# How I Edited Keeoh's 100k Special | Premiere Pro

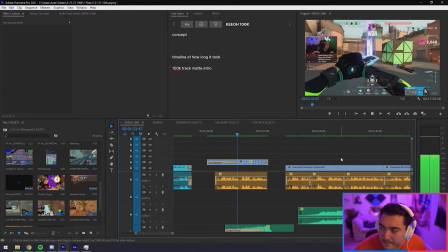In order to start off this story properly, we have to go back about 5 years from now.
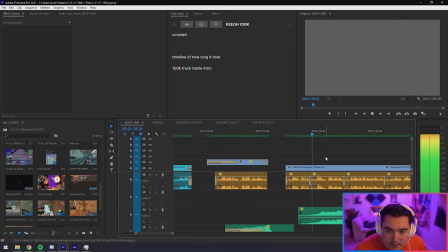October 27th, 2015. A game called Overwatch released in...
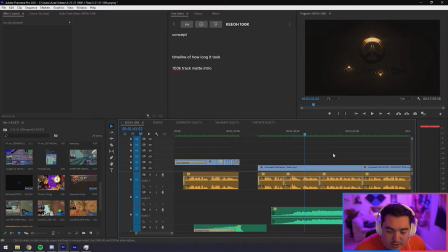So not only did I time the music really well with the reveal of the Overwatch logo, but I also did a lot with some sound design here. So I have a build-up sound followed by that impact sound.
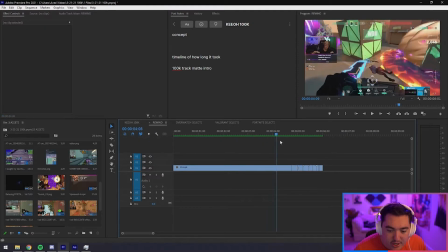October 27th, perfectly fades out with the fade in of the music. It's just, all it is this clip playing, and then it starts reversing,
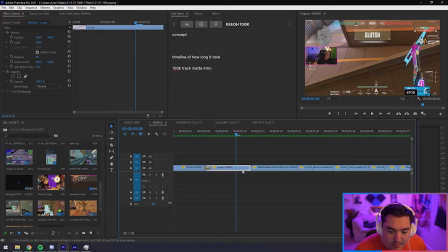and then it transitions to a bunch of rewinding clips. So all I do is open the speed and duration, make it fast, and then reverse the speed.
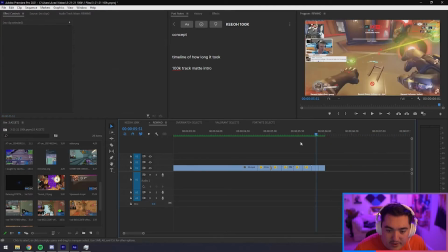That's literally all I'm doing, and then it just cuts between a bunch of different ones that are slowly going further back in Keeoh's history. So I wanted to go Valorant, Fortnite, Overwatch, boom.
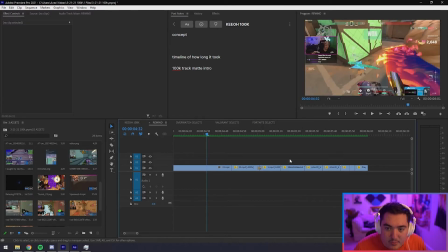Let's start now, because this is present, and this is where we need to start the story,
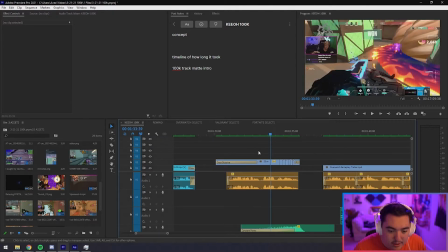is basically kind of the idea I had behind this little part here.
Go back about 5 years from now.
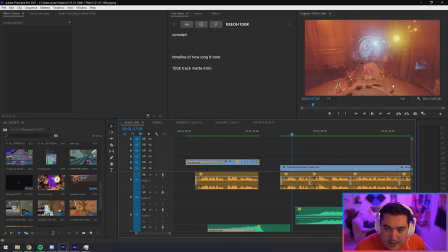October 27th. And then we start with when Overwatch came out.
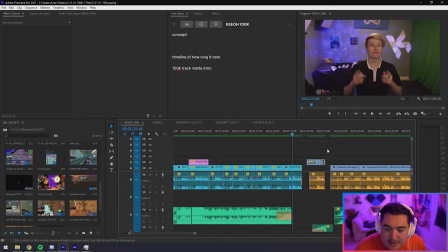So I think that works really well to bridge the gap between, we have 100,000 subscribers, and this is where I started, and let's transition that. I also wanted to talk a bit about how Keeoh and I collaborated on this, because he actually not only edited some of this, but we were also working together in a Discord call for most of this edit. Most of the time, I'm editing Keeoh's videos alone without him, and he doesn't even see most of the edits until they're live on YouTube these days. I mostly just edit and then upload the videos myself, But for this video, because it was so important and because it was so involved with getting all kinds of different sources from all kinds of different places, I definitely needed Keeoh's help, and he wanted to help and make sure that it was exactly how both of us wanted it and both of us saw it when we talked about planning this out and getting the process going of editing this 100,000 video. So at this point, there was a little bit more I wanted to talk about, but Keeoh actually ended up rating me. So the rest of this video is mostly about that and not too much about the 100,000 video. Oh my God, Keeoh! Oh my God, the chat! Oh my God, the chat! This is a tasty burger. Oh my God, so many follows. Oh God.
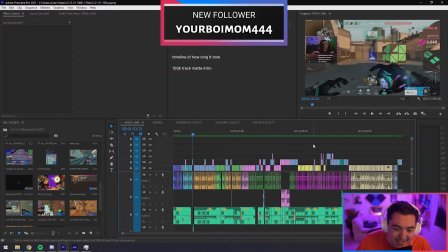Oh my goodness. This couldn't have been better timed because I'm currently recording a video talking about the 100K video. So if you guys have any questions about the 100,000 video that we posted today, ask away because this is going into a YouTube video.
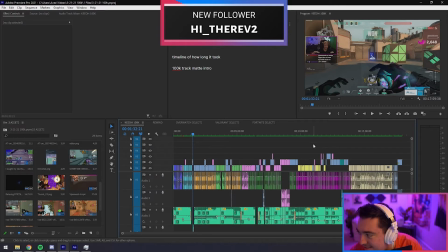So this is actually perfect. We're talking about this timeline right now. Can I get a yeah?
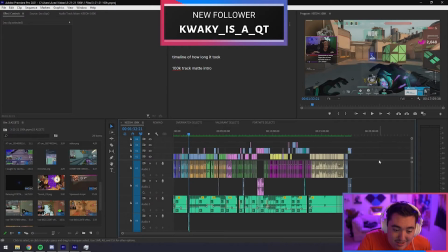This video actually took about 16 hours. Somewhere around there. 14 hours maybe is a little bit more accurate. But I'm gonna say 16. Bigger number, better person, right? That's what they say. A lot of the time spent on this video was finding everything we needed and getting organized and stuff.
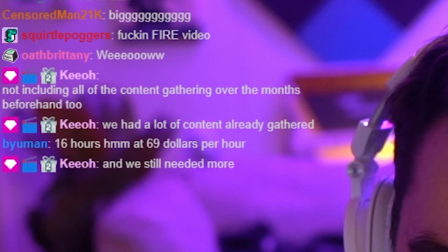Yeah, we did have a lot already together. And we still needed a lot more and had to search for some stuff.
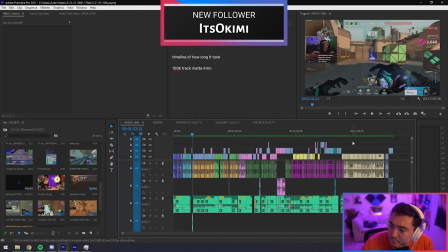Hey, we hit 2,500 followers. Thank you guys so much. That's huge, Fogs. That's awesome. So that is how the 100K special came to be. If you guys have any more questions, leave them down in the comments. Otherwise, I'll see you guys in the next one. Until then, do the right thing. Good vibes only. Shout out to me, VR, for the follow, and never stop creating. Peace.